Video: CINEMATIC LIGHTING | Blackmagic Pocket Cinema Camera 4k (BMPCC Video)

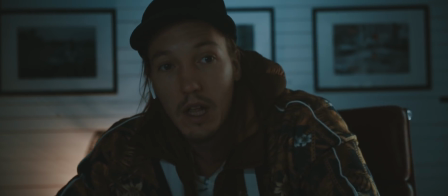[20:20]
something like this could even work like for this to actually
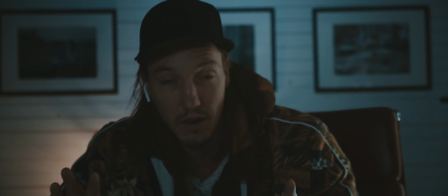[20:25]
be like a good scenario you need to have something happening
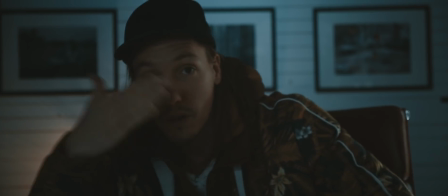[20:30]
in the background so you could go for like a shot like this where you
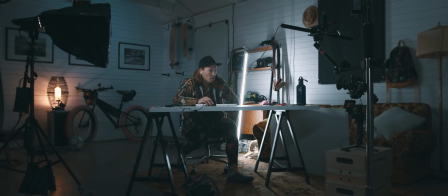[20:34]
don't have much light in my face you could also like do a little bit of more light
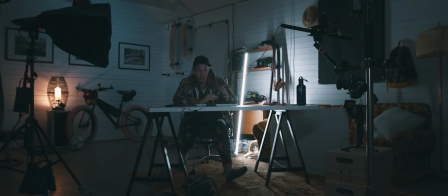[20:39]
in my face but when you shoot into the shadows it's usually something that
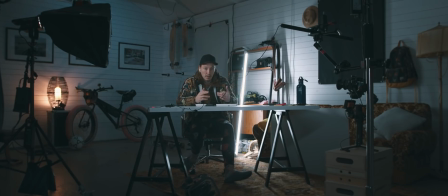[20:44]
you do with a minimal light source on the object or person that you're shooting but in the background you have something separating the different layers because if you don't have anything separating then it's just gonna look really really dull
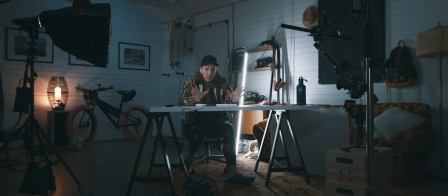[20:59]
and boring and it's just and nothing's gonna happen so So care about your
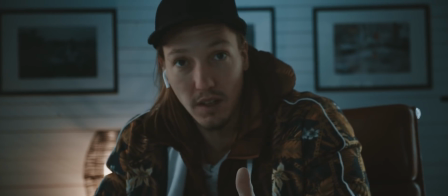[21:05]
background because that's pretty much like everything in an image like this is like something happening in the background.
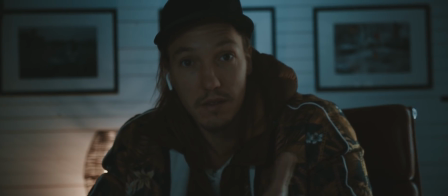[21:11]
If you didn't have that then nothing would happen. This it makes for still a really nice looking image.
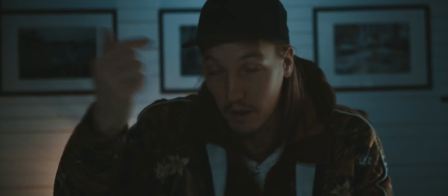[21:18]
You have the little bit of edge light here. You have a little bit of the catch light in the eyes here.
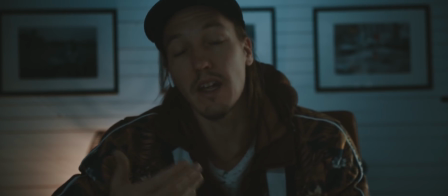[21:24]
And then you just have the background. That's it. And it's kind of hard to use lighting like this in a documentary scenario. but I just thought that it's nice to kind of show you what people actually do when they light things and have like any control that they could in a
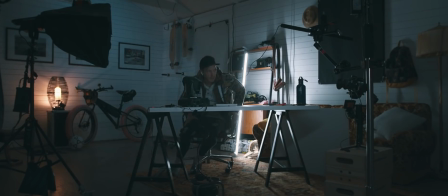[21:41]
scenario sorry for the noise but we should probably talk about the moving light a little bit as well so there's a lot of moving lights that you can use you could actually just do it yourself but having moving lights you can make stuff so freaking cinematic you should always think
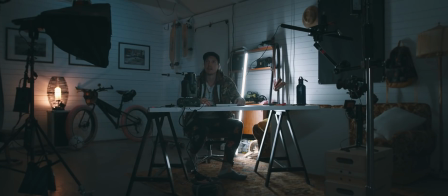[22:00]
about how can you do moving lights now this one it doesn't like create that much of effect just by moving it around like this but if you would add for instance some haze or something you would get the whole
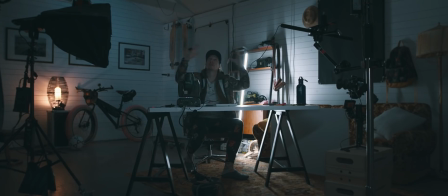[22:15]
strobe coming and being more like accentuated and all that so that's a really good way of working i think if you think about it you could just
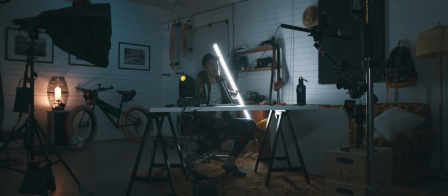[22:26]
flick this around like i do this all the time in my
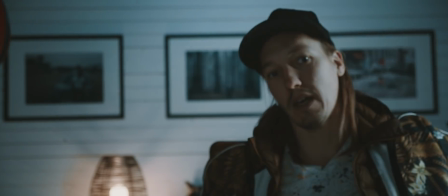[22:31]
stuff just trying to get like things to move and make them more
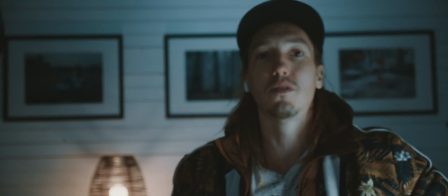[22:36]
cinematic if you can do this you don't need like to move your camera and like be doing dollies and all that all the time you could just do like
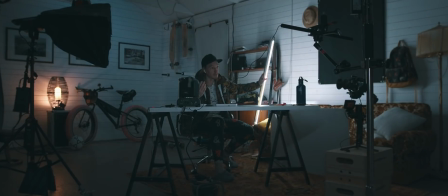[22:46]
moving lights as well it could just be the background as well it doesn't have to be me
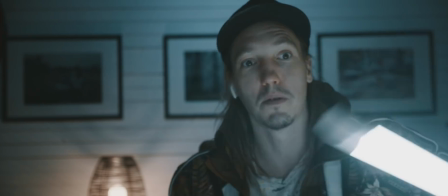[22:51]
that's that's being lit could just be You doing something like that? I don't know man. Just play around with stuff and you can figure it out Yeah, don't overdo it though quiet down, please Okay, before I go Let me know what do you want me to do in terms of cinematic lighting? How do you light your stuff and also flick the notification button bell thingy so you know when I upload next time